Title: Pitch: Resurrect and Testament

With the implementation of the new characters, we have the opportunity to use VFX and SFX during gunfight sequences, also with the the use of sound design and music to add dramatic emotion to the story and helping to divert the narrative further.
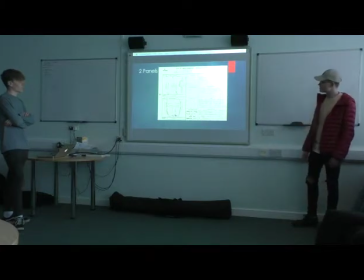So this is my first two panels for the storyboard for Resurrect.
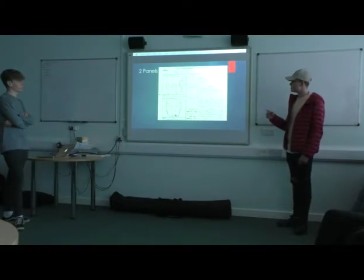So as you can see in the first one they're in a garage which is set out as a gym which they're using to work out and prepare for this fight and it's going to be filmed sort of a wide angle shot with a little bit of camera movement to make it seem more
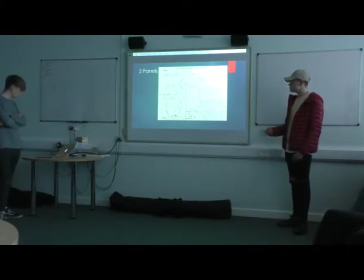like not seem less professional but more sort of to the style that we're going for and then for the second panel there I've got the main character who's just there smoking a cigarette and it's closed up and you can sort of see he's sweating and you can sort of see the stress in his face which gives a proper feel for the sort of vibe we're going for for our movie.
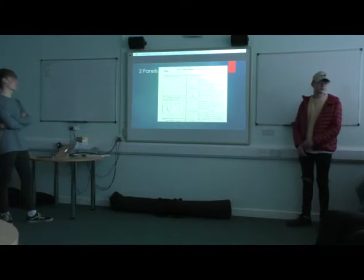These are my two panels of the five scenes storyboard where Sean attacked Dave. In the first panel Dave goes to hit Sean and catch his style but Sean leads out of the way and on
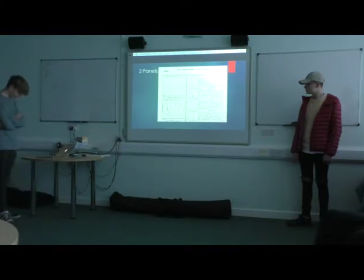to the next scene is where Dave finally gets knocked out by a gang after they killed him but he's absolutely dead. These shots are going to be mostly static and not moving. There's a bit of camera shake to add action and motion to the story.
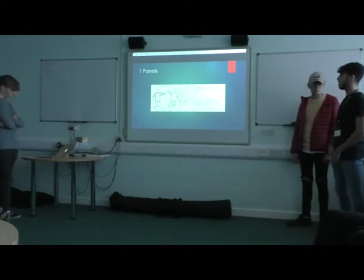So this is my only panel for Resurrect. This is at the end of the film where Dave finally gets to kill Sean. As you can see I'm going to be using low-key lighting. I've said in the mise-en-scene that it's going to be in an abandoned warehouse.
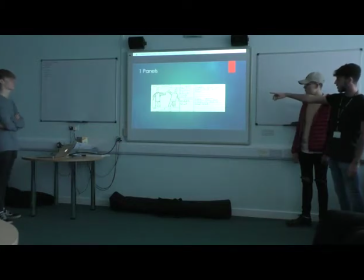As you can see, Dave is shooting Sean. I'm going to be using a middle shot so that I can, so the audience can clearly see everything that's happening in that scene. And yeah, with Foley, I'm going gunshots, screaming,
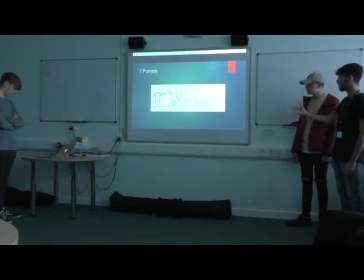I want to emphasise the falling and the blood splat, so that's my panel.
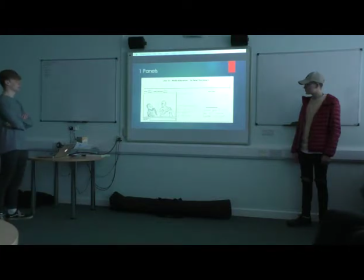This is my only panel, this is during the fight sequence at the beginning, Dave's kind of being constrained by the other game members when he punches Sean. It's set in a black alley.
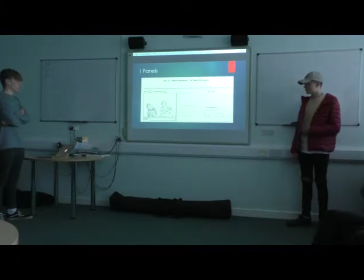I'm using a mid shot. The whole sequence can be quite fast panning motions and you can use it from a variety of different angles. The shots won't last that long to create fast pace, high intensity for the fight sequence. So with the feasibility we feel that because we're close to all of these urban locations we can for filmmaking our film fit the criteria, making sure that the film looks like a crime film using cities such as Swinon and Wauw. We'll be working on a budget of £150 that we can spend on locations and actors. this will help us to secure locations as owners would be more keen on letting us film in these locations such as coffee wine, swimming in town centre being one of our chosen ones. We haven't had a lot of experience with visual and special effects so we feel that would be struggle to make it look realistic in the fight scene actually now, with blood splatters and gunshots. We're also going to be creating our own foley so that we can make the scenes sound as real as possible, which means that the viewer can hear every detail in the fight scene. So this is our feedback.